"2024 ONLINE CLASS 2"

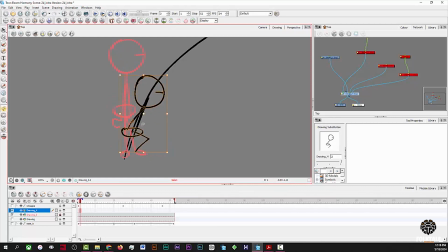37:23 Okay, so let me draw this squatting and bring it up a little bit. So the character will squat. Okay.
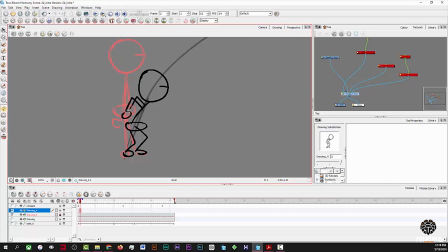37:41 So let's maybe say that the character's arm went back like that. So he's in this pose. So this is what we call what? Anticipation, right? So this squatting is anticipation. Okay?
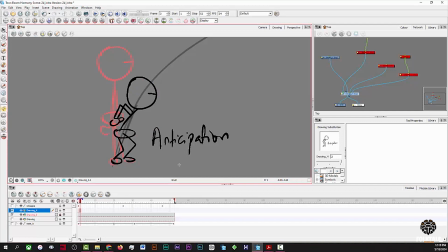38:01 Because this is the setup before the main action. So of course, like I said, before the character jumps, he has to what? Give us an anticipation. A character cannot just jump. He has to develop that momentum to jump. Of course, if I want to jump, I have to squat down a little bit, then jump.
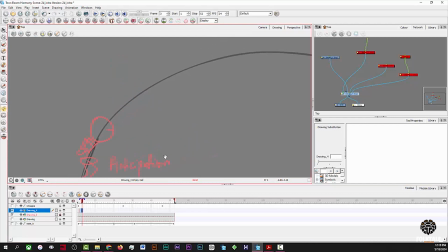38:19 So this is the anticipation before the jump. So let's say that the character have jumped, and okay. So if you you can sometimes act the movement yourself to see
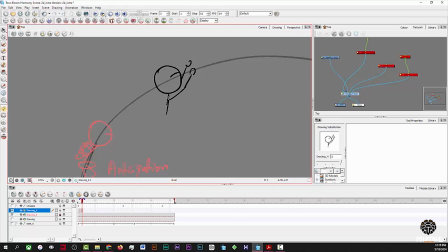38:39 what the action will look like. Yeah. Of course, so animators are actually actors also, because we act most of our
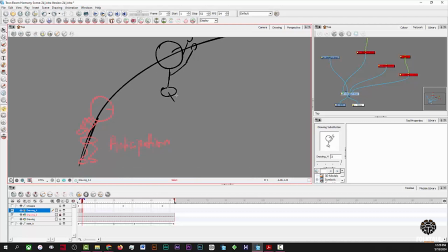38:57 what is it called? Most of our actions, we act it ourselves. So if I jump, okay, so I will jump. So I will jump like so, and jump so high. Okay. Then I'll draw the next one.
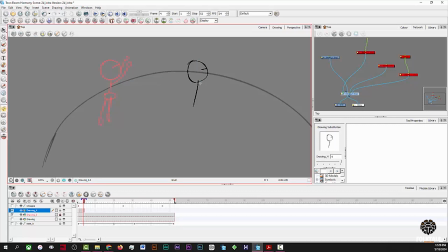39:21 Okay. I'll draw the next one. So he's still in the air. So maybe if I come here, he's starting to
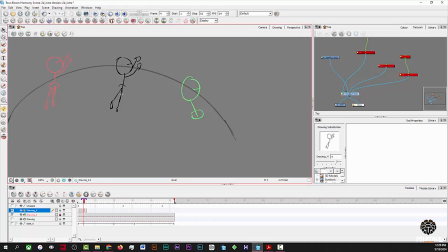39:44 okay, let's see. So I'm trying to figure out. Okay.
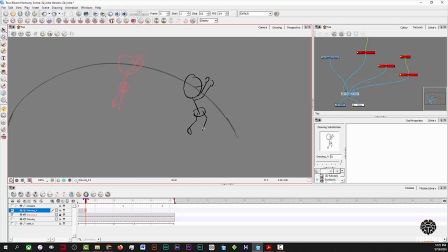40:03 Okay, so I'm trying to figure out the next poses he should take when he starts to land. Okay, so he's so fast right now. Of course, I will extend the exposure. Then let's say that he will now come here and land.
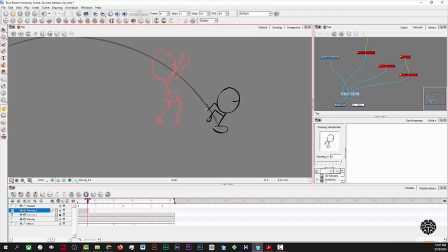40:22 Okay, can land here. Then let's squat again. Yeah, he will squat again. Of course, when you land, you have to squat because the action,
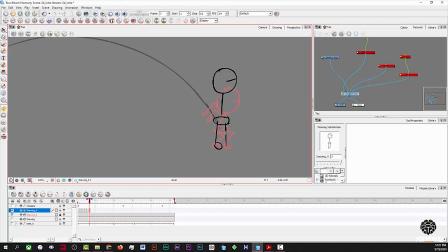40:37 the body have to get used to the gravity or whatever you call it. I don't know how to explain it, but I believe you understand what I'm trying to say. Yeah. Okay, so if I extend this exposure
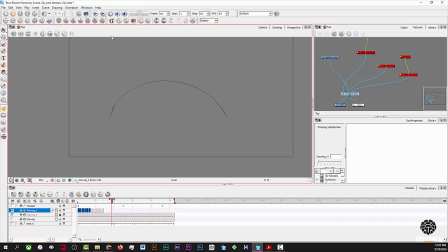40:54 and if I play this, all right, you can see that it's already taking shape. Okay, if I extend this, it looks like that action when Sierra slid down a. Okay, yeah, from that swing. Yeah. From that slide, rather.
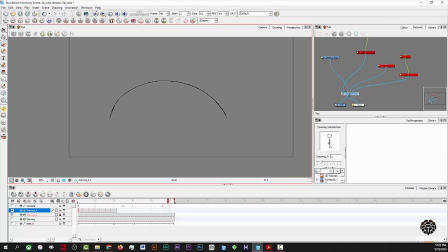41:13 Right, yeah. Okay, so you can see that this guy followed through an arc to jump, and there are other principles of animation involved in this animation that I just created down.